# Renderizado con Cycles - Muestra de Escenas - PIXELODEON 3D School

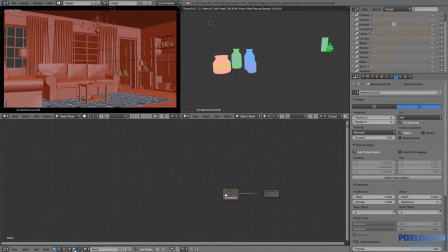Entonces, después de esto, pues como en el foro romano y como en todas las demás escenas, hemos hecho también una pequeña composición que podéis ver ahora mismo en la pantalla, en la que, bueno,
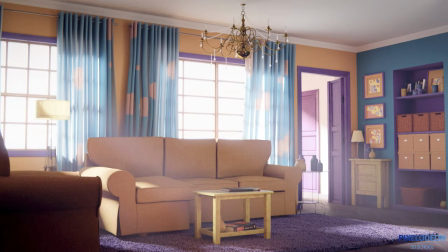pues fuimos pasando sobre varias fases, mezclando los distintos pases de la escena, utilizando también el Mist para dar un poco de profundidad y en el que compusimos las volumétricas por encima.
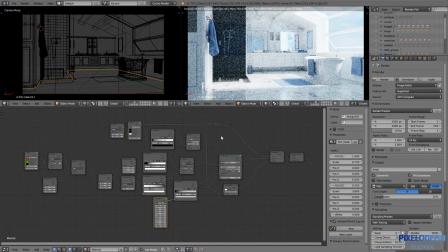Y por último esta es la tercera escena, la de la clase final que puede parecer de alguna manera similar a la anterior, a la del salón pero en este caso tenemos algunas particularidades y además de nuevo hemos visto nuevos métodos de trabajo, nuevas formas de hacer materiales como he intentado hacer en las escenas anteriores.
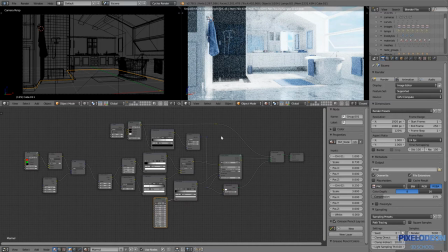En esta escena también utilizamos Filmic, también utilizamos el de Noiser, nuevas funciones de Blender pero además aquí también hemos utilizado varios pequeños trucos para ayudar a iluminar escenas oscuras en este caso tenemos una única luz que entra por la ventana y esa luz tiene que iluminar toda la escena y fijaos que hay
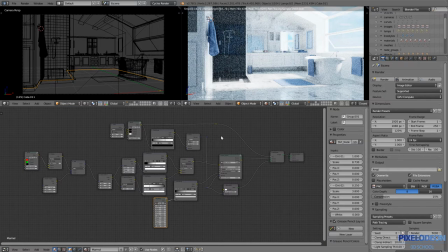partes de la escena que si no fuera por la iluminación indirecta estarían completamente en la penumbra entonces por eso hemos utilizado una serie de trucos para iluminar esas partes por ahí
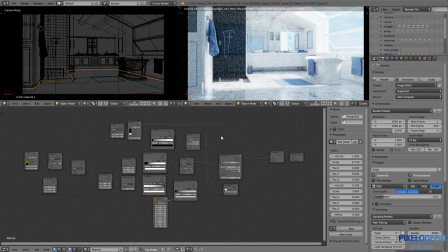No voy a entrar en detalles porque es bastante técnico y para los que no habéis hecho el curso puede ser un poco complicado y tampoco quiero pasarme aquí ahora dos horas explicando, pero sí que os mostraré que aquí, por ejemplo,
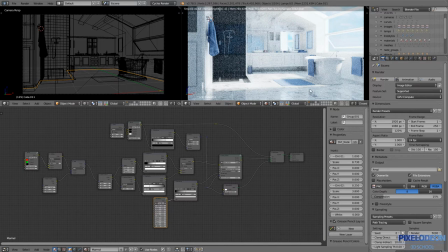algunas de las particularidades de esta escena son el suelo, también un poco esta pared de aquí detrás. tenemos unas cosillas también, algunos pequeños trucos que hicimos en los azulejos de esta ducha y tenemos también cristales,
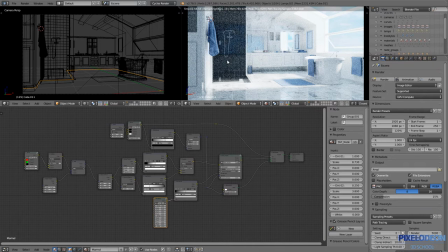y los cristales son curiosos porque en estos cristales hay varias cosas algunos de ellos tienen que dejar pasar la luz por completo, no hemos hecho efectos cáusticos porque esto es algo que aunque hemos visto en el curso como imitar cáusticas falsas esto pues en esta escena no era necesario,
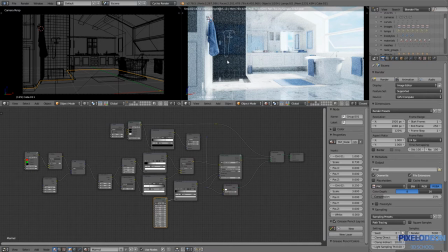sí que hicimos no obstante algo que podréis ver luego en el render final pero que aquí no se puede ver, ya que está hecho en una escena aparte. Dentro de este archivo de Blender tenemos tres escenas distintas, bueno, tenemos más de tres, pero algunas de ellas son solamente para pruebas.
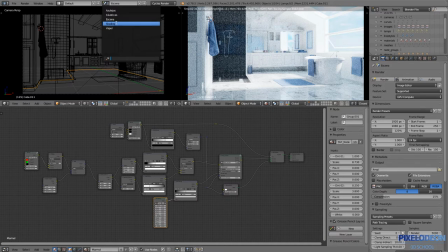Aquí, por ejemplo, tenemos la de Shading. La de Shading es donde creamos los materiales iniciales con los que íbamos a partir. creamos varios materiales, creamos un grupo de nodos que nos permite rápidamente crear un material básico para cualquiera de los objetos de la escena,
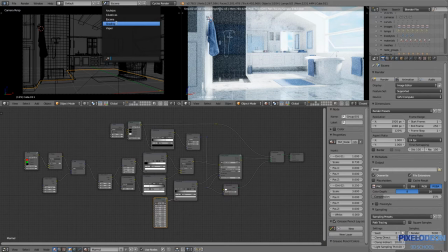bien sea plástico, cerámica, etc. Entonces, partiendo de ese shader base personalizado, pues todo es mucho más rápido. Y también creamos un grupo de nodos que nos permite generar, con unos cuantos parámetros, es el nodo que podéis ver aquí más abajo,
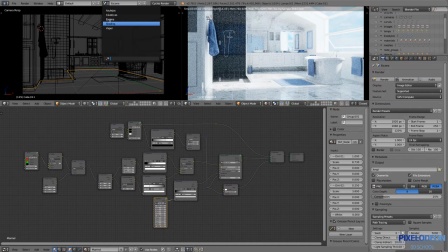este de aquí, Y este nodo, moviendo esos parámetros, nos permite controlar cómo se mezclan un par de texturas y cómo se proyectan, el tamaño que tienen y demás. Y esto nos permite generar un patrón de suciedad que nos viene muy bien. En esta escena, aunque parece que es una escena completamente limpia,
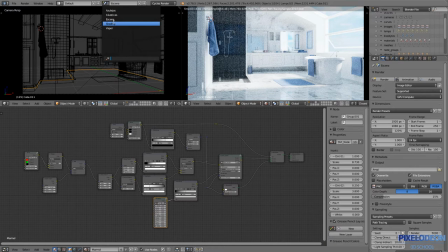en realidad hay ciertos pequeños tonos que hacen que no todas las partes de la escena reflejen de la misma manera. Y ahora mismo aquí en el visor de Blender, no lo podréis ver porque tiene mucho ruido todavía, pero en el render final, este tipo de pequeños detalles, aunque sean muy sutiles, marcan la diferencia.
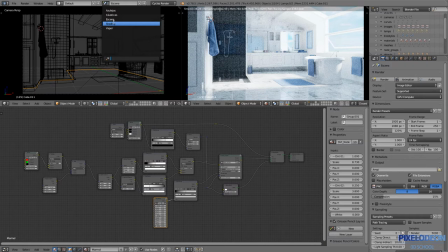Hicimos también, por ejemplo, en los cristales de los espejos y en la ducha, un efecto de condensación muy interesante. A ver si luego os lo puedo enseñar. Pero por ahora nos vamos a centrar en este tema del suelo. Antes voy a terminar de explicar estas escenas y es que en otras de las escenas veréis que hay vapor.
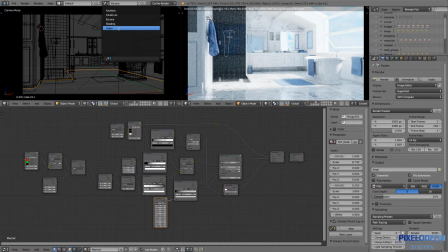Aquí no estáis viendo vapor en esta escena, pero en el render final sí lo veréis, porque en esta otra escena lo que tenemos, dejadme que vaya allí a ver si lo podemos visualizar, aquí está,